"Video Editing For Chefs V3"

Hi everyone, my name is Joanne and today I'll be sharing with you some basic tips when it comes to video editing. So as a disclaimer, I'm in no way an expert. I just started to learn about editing last March during the lockdown. As you know, the situation has forced us to change our ways of working, and a lot of the things that we used to do needed to shift from face to face to going virtual. Now, there are a lot of advantages when it comes to video presentations that can be beneficial for us and the customers. Now, I know it's very time consuming to do, especially the editing part, but the end product is usually more efficient and more convenient to use. Secondly, video serves as a great platform for us to showcase our creativity. So as we progress with our skills, as we explore more apps and features, it will help us define our style and eventually help us to highlight our recipes more. Third is videos help increase reach. People look into social media for inspiration, and especially Instagram. So if your account has a lot of good photos and catchy videos, it would definitely help you attract a new set of audience. And lastly, anything visual is definitely more impactful, especially if there is movement. So it's really important for us to learn how to develop the right kind of material to attract the right type of audience. So I hope you would find the content of this video useful as you start to explore video editing.
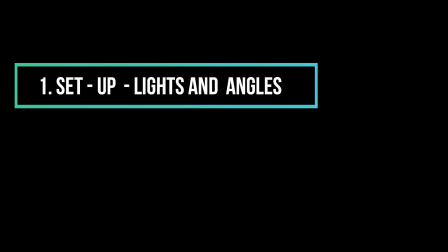(1:43)
We will be covering 3 topics, starting with the basic setup,
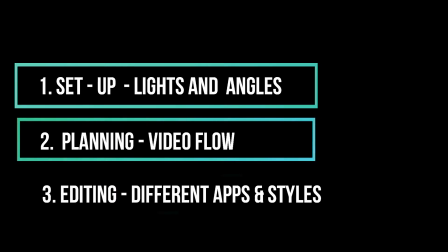(1:47)
how to plan and organize your video flow, and different editing apps and styles.
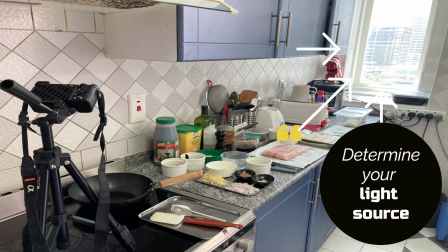(1:56)
Start by looking for your source of light. The best source is always natural sunlight.
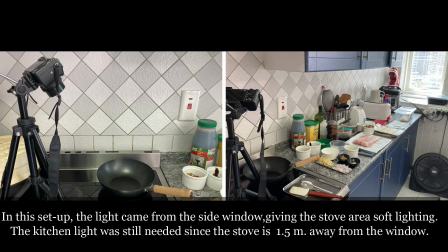(2:01)
In this setup, you will see that the light came from the side window, and combined with the kitchen light from above, it gave the stove area a soft side lighting with very minimal shadows.
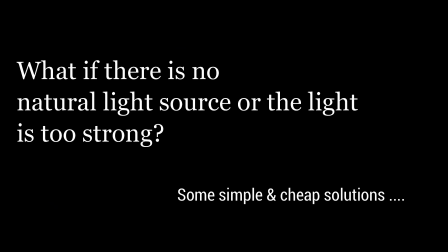(2:14)
So what can you do if your kitchen does not have any source of natural light?
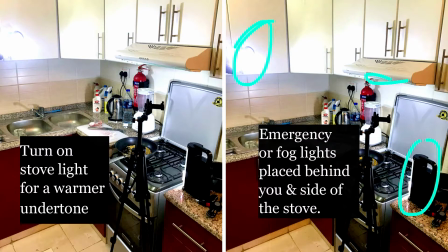(2:18)
In this picture, you will see that the chef has turned on the stove light to create warm undertones and combined it with a couple of emergency spotlights placed behind him and beside the stove to better illuminate the cooking area.
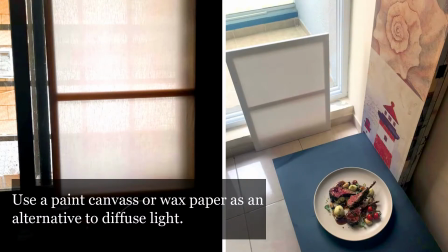(2:33)
Depending on which part of the day you shoot, the light can be very strong. In this case, use a paint canvas or a parchment paper to diffuse the light with the window.
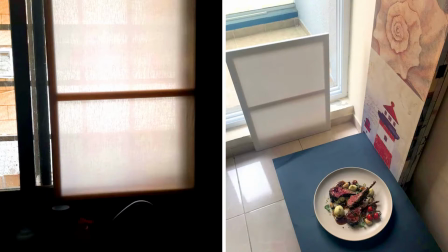(2:43)
You don't want strong lights as it can create too much shadows.
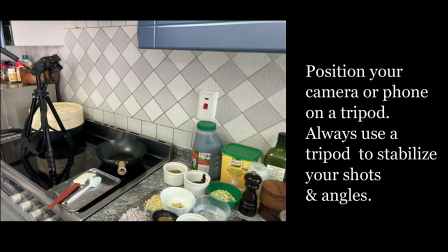(2:49)
Once you have determined which position you want to shoot from, attach your camera or phone on a tripod and adjust the height and the angle.
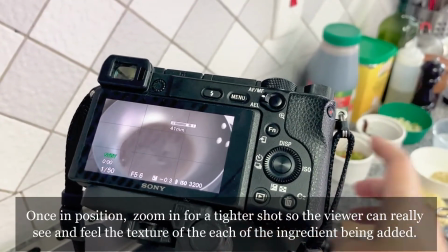(2:58)
Once in position, zoom in for a tighter shot so that the viewer can focus directly on what you are trying to show them.
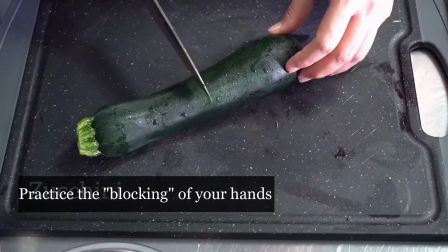(3:06)
Practice the blocking of your hands so that they won't get in the way whenever you need the camera to focus on a food item.
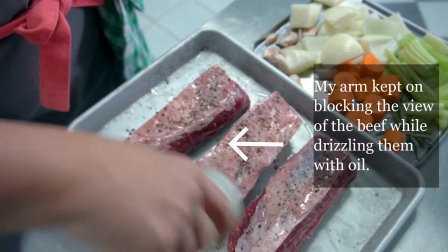(3:13)
In this shot, you will see that my arm kept on getting in the way as I was drizzling oil on the beef.
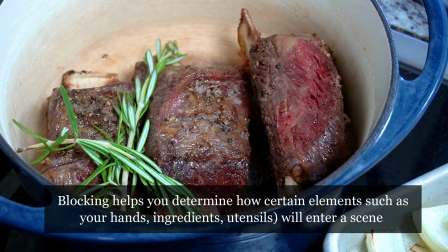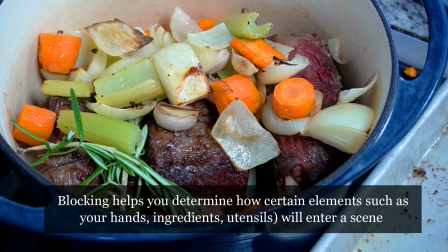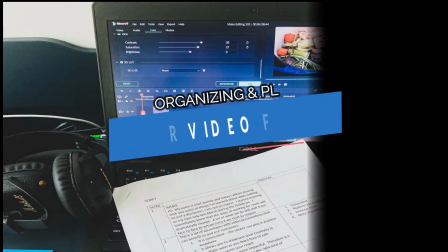(3:31)
So now let's talk about how you plan your video flow.
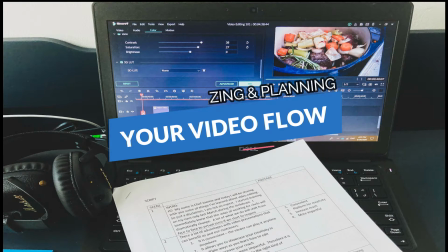(3:35)
This is especially important if you need to produce an instructional or a training video where a lot of details are involved.
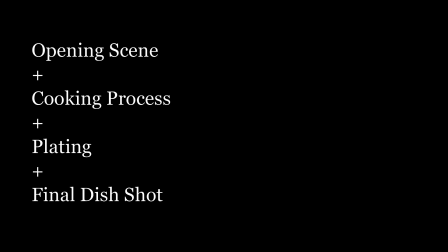(3:42)
We will be touching on different options for your opening scenes, basic tips on how to shoot your cooking process, plating, and the final dish shot.
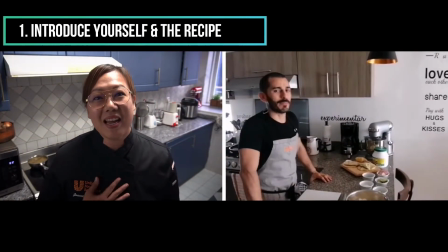(3:50)
You can start a video by introducing yourself or your recipe or what you plan to do.
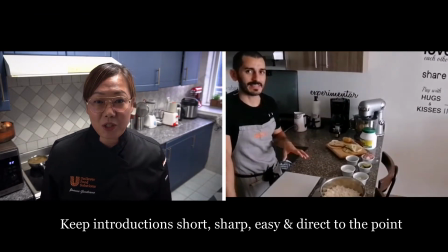(3:55)
Remember to keep it short, sharp, clear, easy to understand, and always be direct to the point.
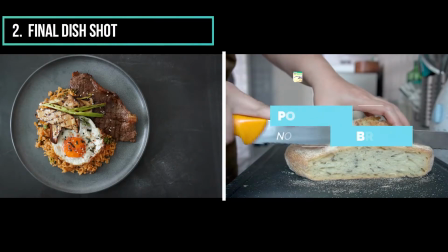(4:01)
Another option is to open the video with your final dish shot.
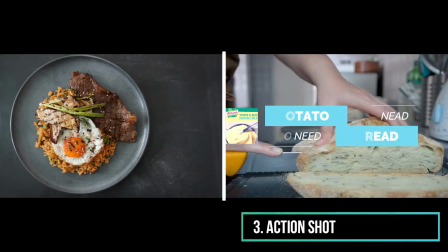(4:05)
You can also add variety by opening with an action shot of you either plating or prepping.